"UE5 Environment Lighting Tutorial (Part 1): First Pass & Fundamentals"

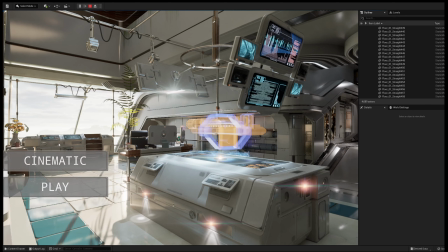[0:19]
Welcome to this two-part lighting tutorial for Unreal Engine 5.
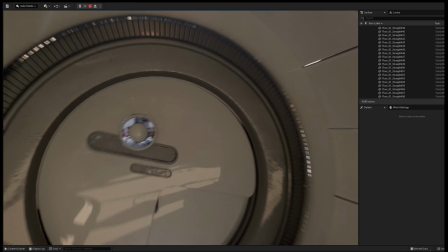[0:24]
I'm going to be using an environment called Spectrum Galaxy, but the principles apply to any other environment that you would like to work with.
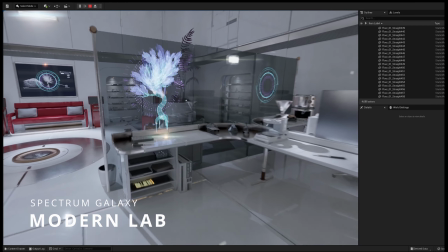[0:31]
Before we start, I want to walk you through the environment so you become familiar with the spaces that we're going to be lighting.
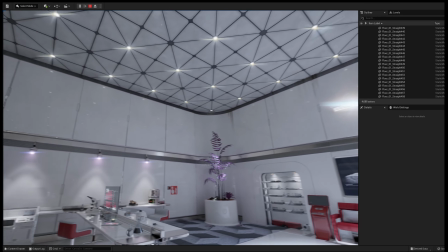[0:39]
This modern lab area is good practice for lighting something that's completely enclosed.
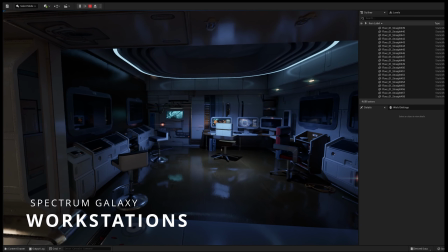[0:44]
The workspaces and lounge area are good places to practice with different colors.
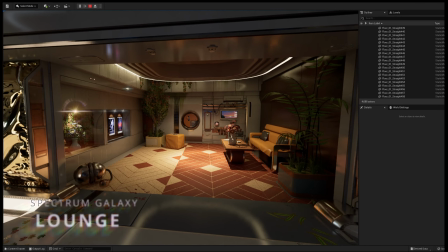[0:49]
They contain decorative elements that are good opportunities to create focal points with lighting.
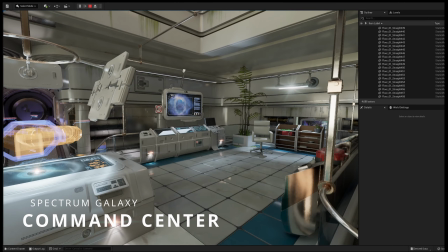[0:59]
Right now we're looking at the daytime version of this map, but for the tutorial I want to focus on creating nighttime lighting.
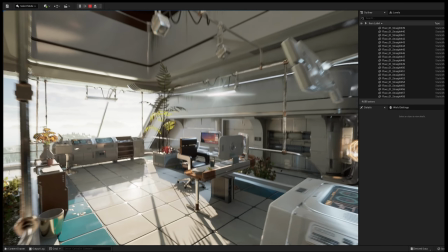[1:05]
As you can see here, this command center area is partially open to the sky.
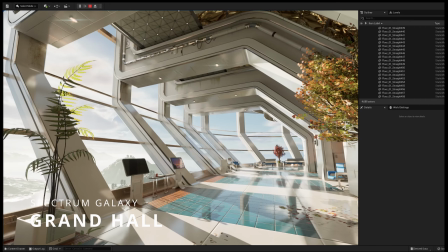[1:12]
The Grand Hall is a very open space, so we're going to be using sunlight primarily to light it.
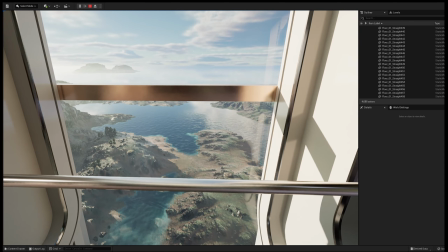[1:18]
And finally, we're lighting the Suites Gallery, which is similar to a hotel corridor with panoramic views.
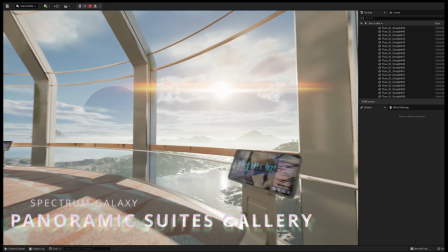[1:25]
This environment is available in the Unreal Engine Marketplace.
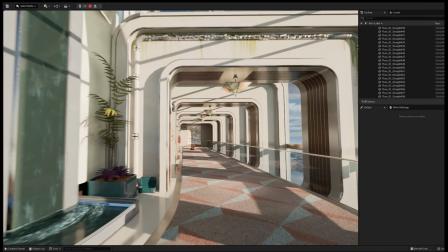[1:29]
It contains hundreds of modular pieces, IES profiles for lighting, PBR shaders, lens flares, and more.
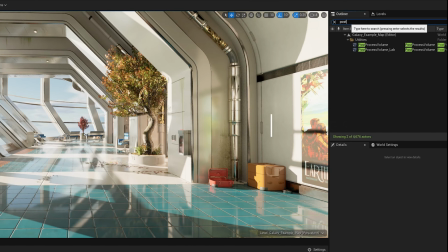[1:38]
First, I want to show you the settings that I'm using for the post-process volume.
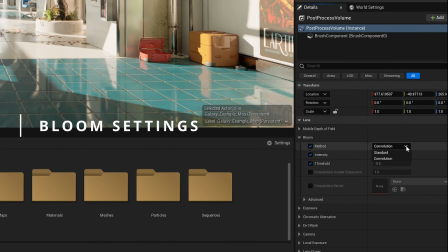[1:42]
These settings are already set on the included maps, but feel free to pause the video if you would like to copy any of these settings.
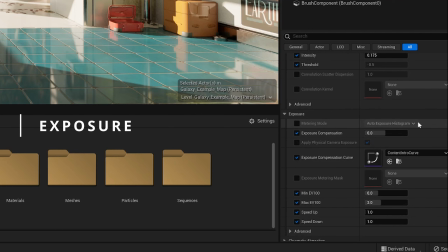[1:49]
I set the bloom method to convolution as it creates a very nice reflection on the floor.
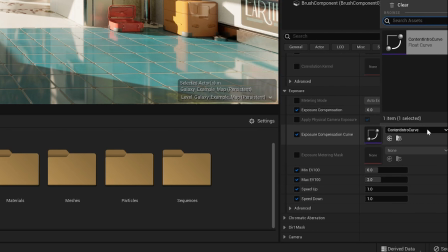[1:55]
The exposure curve that I'm using here comes installed with the Unreal Engine. If you don't wish to use it, I would recommend setting the exposure compensation to 1 instead of 0.
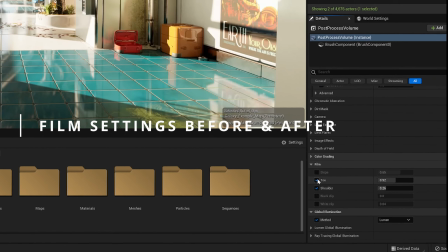[2:08]
Here I'm using the film settings to remove some of the contrast. I'm going to turn it on and off so you can compare.
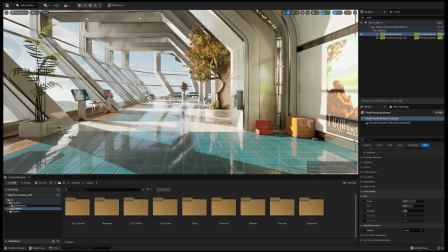[2:16]
Doing this will allow us to have more control over the contrast with the lighting.
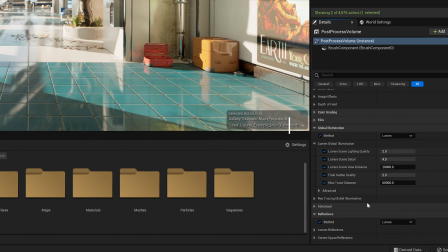[2:28]
These lumen settings are not turned on by default in the project. You would need to checkmark them to use the high quality settings that I'm using here.
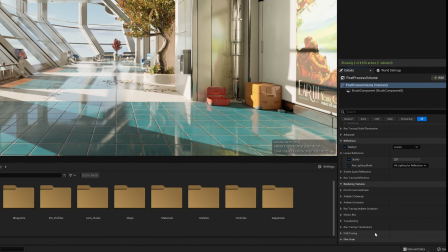[2:38]
Ultimately, I would recommend you to use the settings that work best for your system.
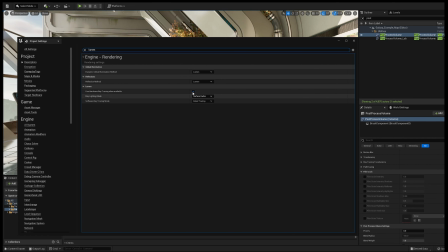[2:43]
Here I'm going to do a quick comparison between hardware and software ray tracing on this specific scene.
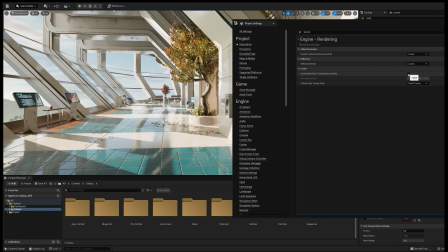[2:48]
As you can see here, when I toggle it on and off, the reflections change but the lighting stays the same.
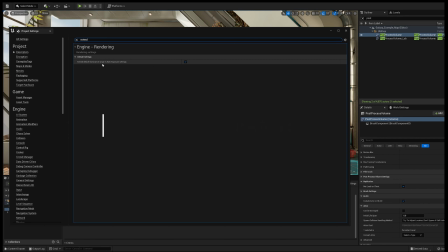[2:55]
And finally, I have Extend Luminance Range turned on. We're going to be working with another map that is included.
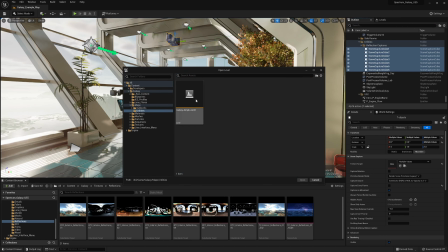[3:01]
It's called Galaxy Simple Unlit. This is a version of the map that doesn't have any lighting, blueprints, or cinematics.
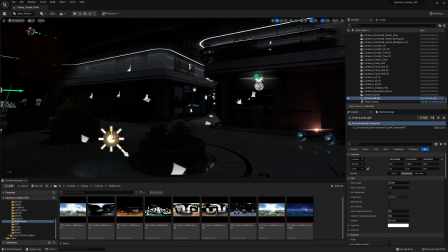[3:10]
To get started, we need to add a directional light and a skylight. The lighting that you're seeing on the ceiling comes from the emissive materials.
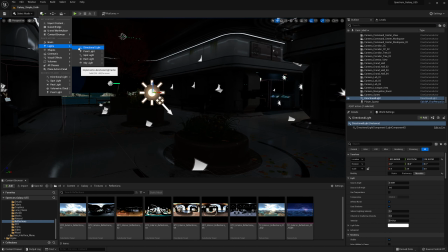[3:18]
We're going to be changing those later on in the tutorial.
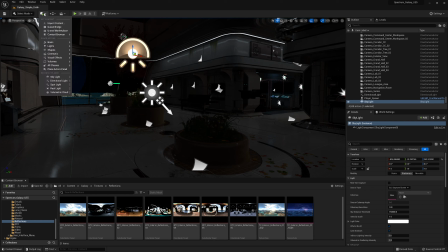Now we're going to add a height fog, volumetric clouds, and a sky atmosphere.
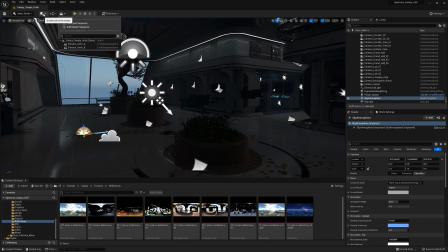The volumetric clouds are using a material instance that is installed with the Unreal Engine.
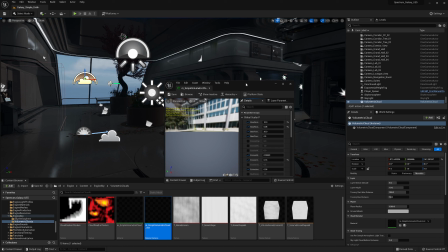[3:47]
Feel free to make a copy if you would like to experiment with its settings.
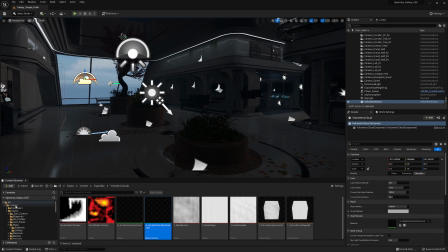[3:54]
In this environment, I included 2 versions of this material that already have unique settings.
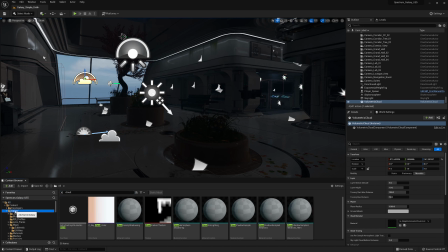[3:59]
I'm going to go ahead and apply one of them and show you how it looks like.
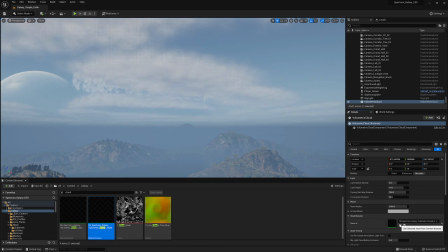[4:05]
It essentially lowers the density, tweaks the colors and shape of the clouds.
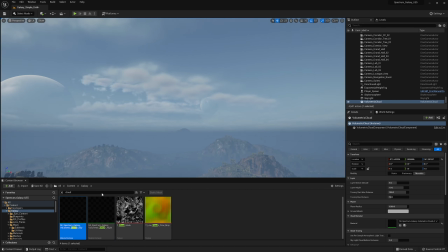[4:10]
I'm going to leave the night version of this material as I want less clouds in the sky in this nighttime scene.
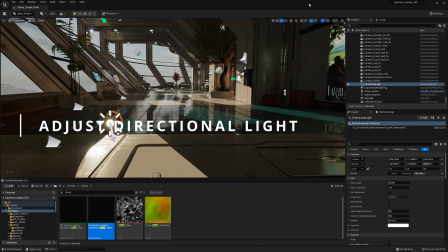[4:18]
We're going to start by adjusting the directional light. I went ahead and moved it to the Grand Hall area as this is the space that is affected mostly by the sun.
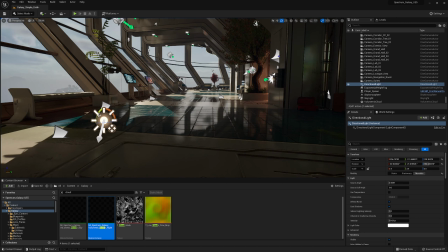[4:30]
I'm going to rotate it so the sun is visible through the windows and you get long shadows for an added dramatic effect.
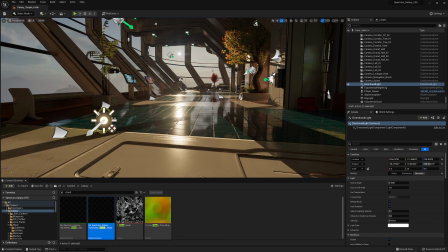[4:41]
I'm thinking of keeping this angle here. I like the way the foliage is highlighted and the reflections on the floor.
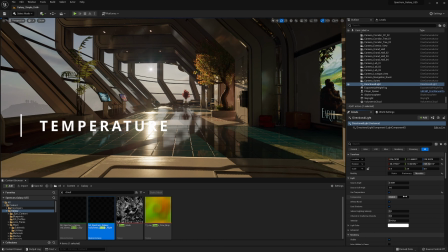[4:48]
Here we can see that the bloom being set to convolution adds a very unique glow on the floor.
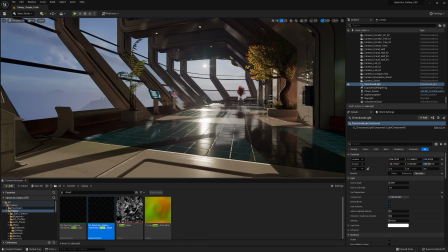[4:54]
I adjusted the temperature to be cool for this nighttime scene.
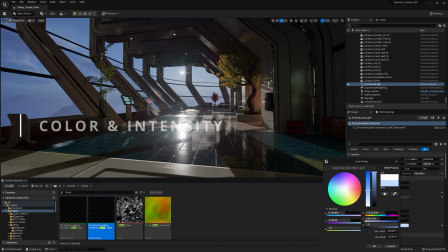[5:00]
And finally, adjust the color and intensity until you find something that you like.
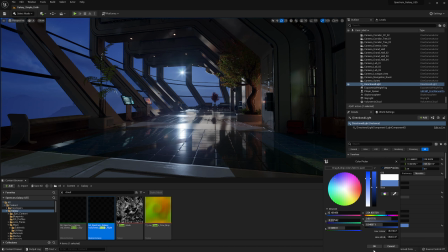[5:05]
Here, I'm using a dark blue and then decreasing the intensity of the sun.
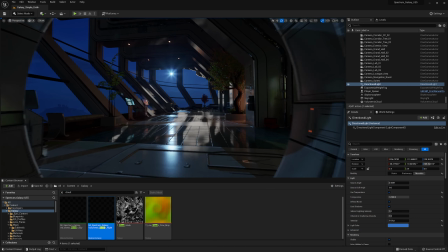[5:14]
We can always come back to these values later on, but for now, I want to make sure that the entire environment is lit.
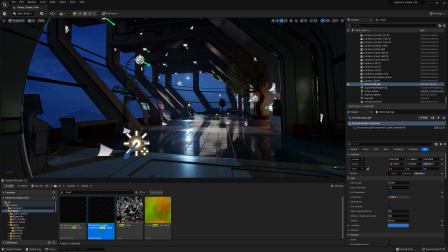[5:22]
Here, I rotated the sun, but I ended up keeping it in the same place.
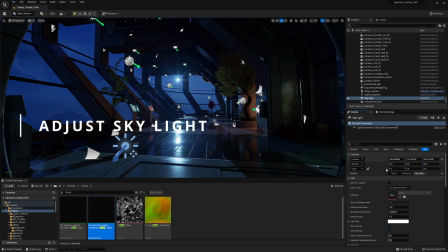[5:29]
With the skylight selected, go ahead and checkmark real-time capture and make it movable. Here I lowered the sky distance threshold to 500 to make sure that the skylight captures the water underneath.
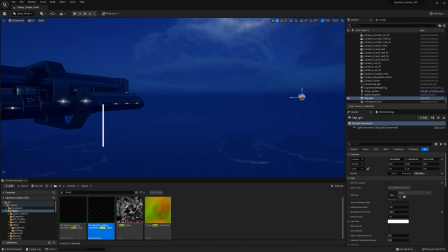[5:43]
Now we can move it to the exterior.
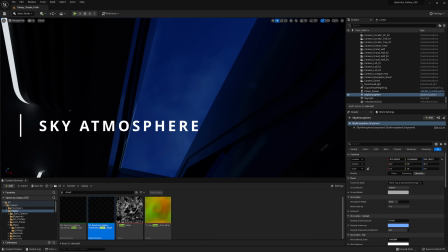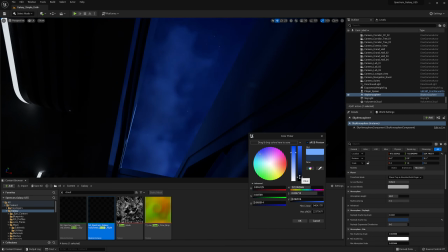[5:53]
Changing the sky atmosphere colors allows us to darken the sky so we see more of the stars.
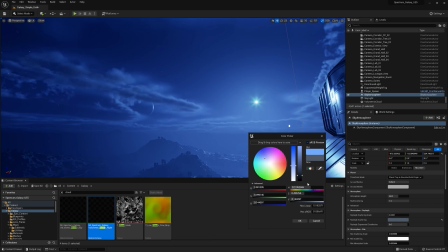[5:59]
And we can see that all of the elements are starting to work together.
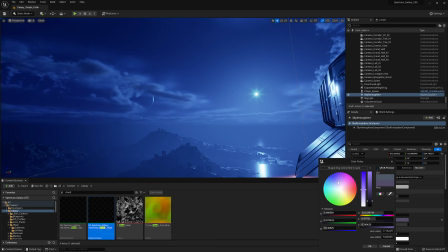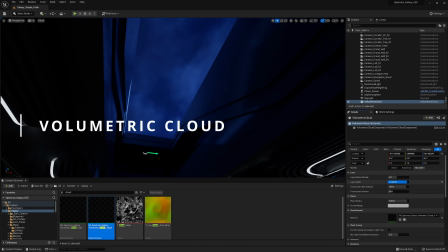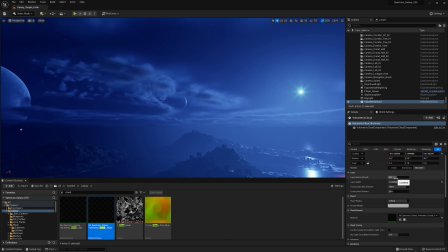[6:13]
And now for the volumetric clouds. I'm going to focus on these three settings.
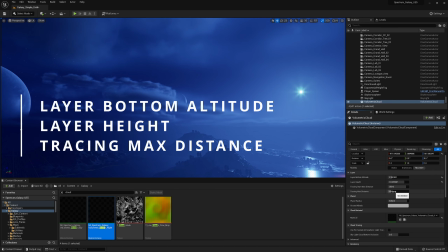[6:19]
My goal is to lower the clouds, make them look softer, and not be as dense.
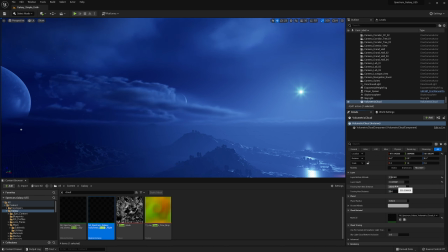This process is about experimenting with the values until you find something that you like.
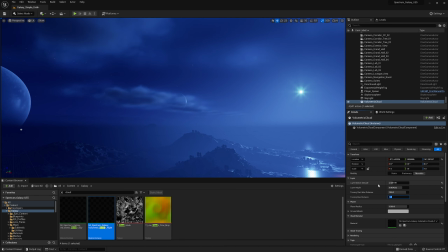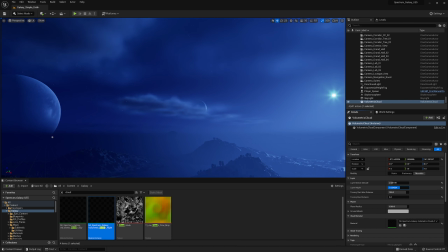[6:45]
I'm planning to keep these values. If you would like to use them, feel free to pause the video.
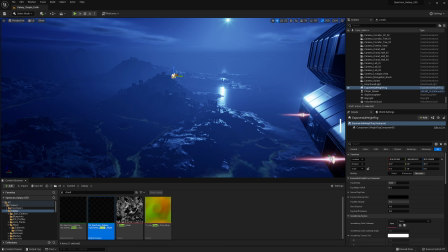[6:54]
And now we're going to be working with the Exponential Height Fog. First, turn on volumetric fog.
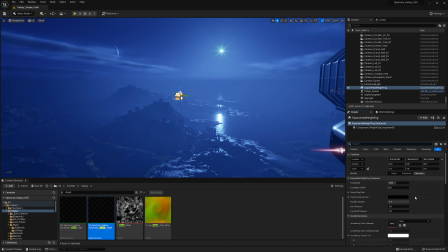[7:02]
Otherwise, we might see fog in the interiors even when they're completely enclosed. It also creates a nice layering effect in the background elements.
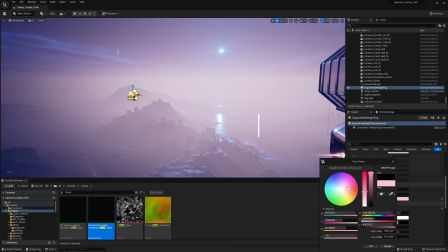[7:13]
The in-scattering section and the volumetric fog is a really good way to introduce colors into the background.
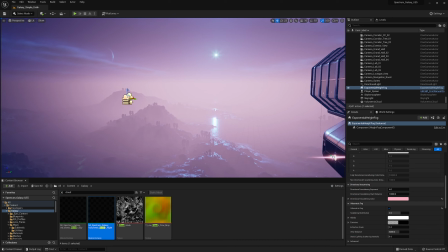[7:20]
Here I'm using it to add warm colors to the areas that are closest to the sun.
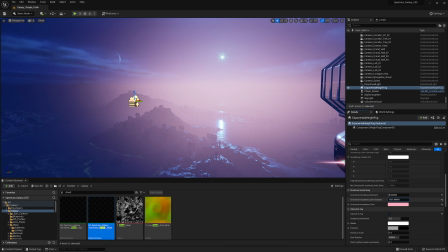[7:26]
The two colors that I'm going to be changing is the directional and the fog in-scattering colors. Here I'm using the directional in-scattering exponent to affect the influence of the sun.
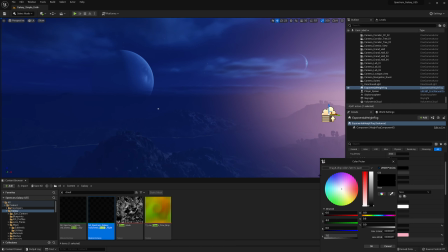[7:40]
At first I would recommend using a higher fog density as it allows you to see the colors and the gradients better, and afterwards you can tone it down.
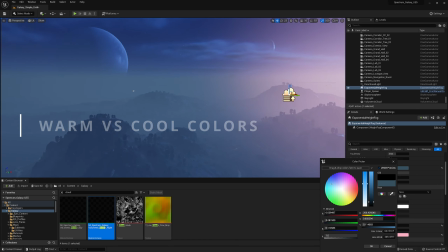[7:51]
Here my goal is to get a gradient that goes from a warm orange into a blue that is slightly different from the sky.
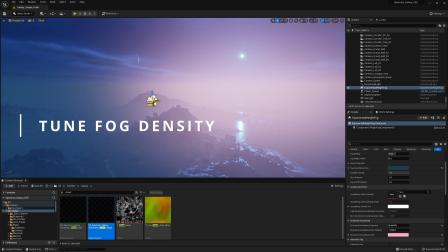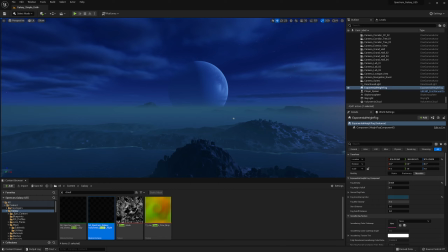[8:08]
Now it's time to lower the density and make final adjustments to the colors.
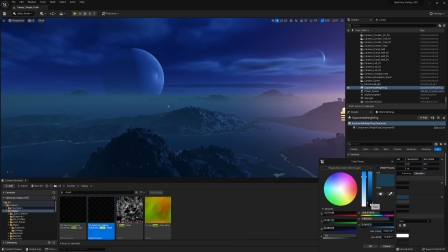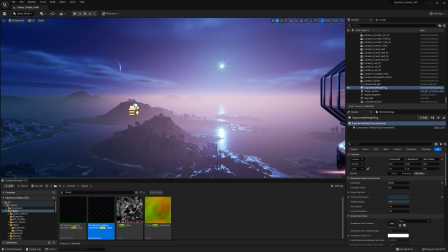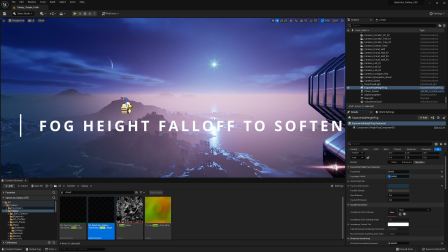[8:28]
The fog height falloff is a good way to soften the horizon.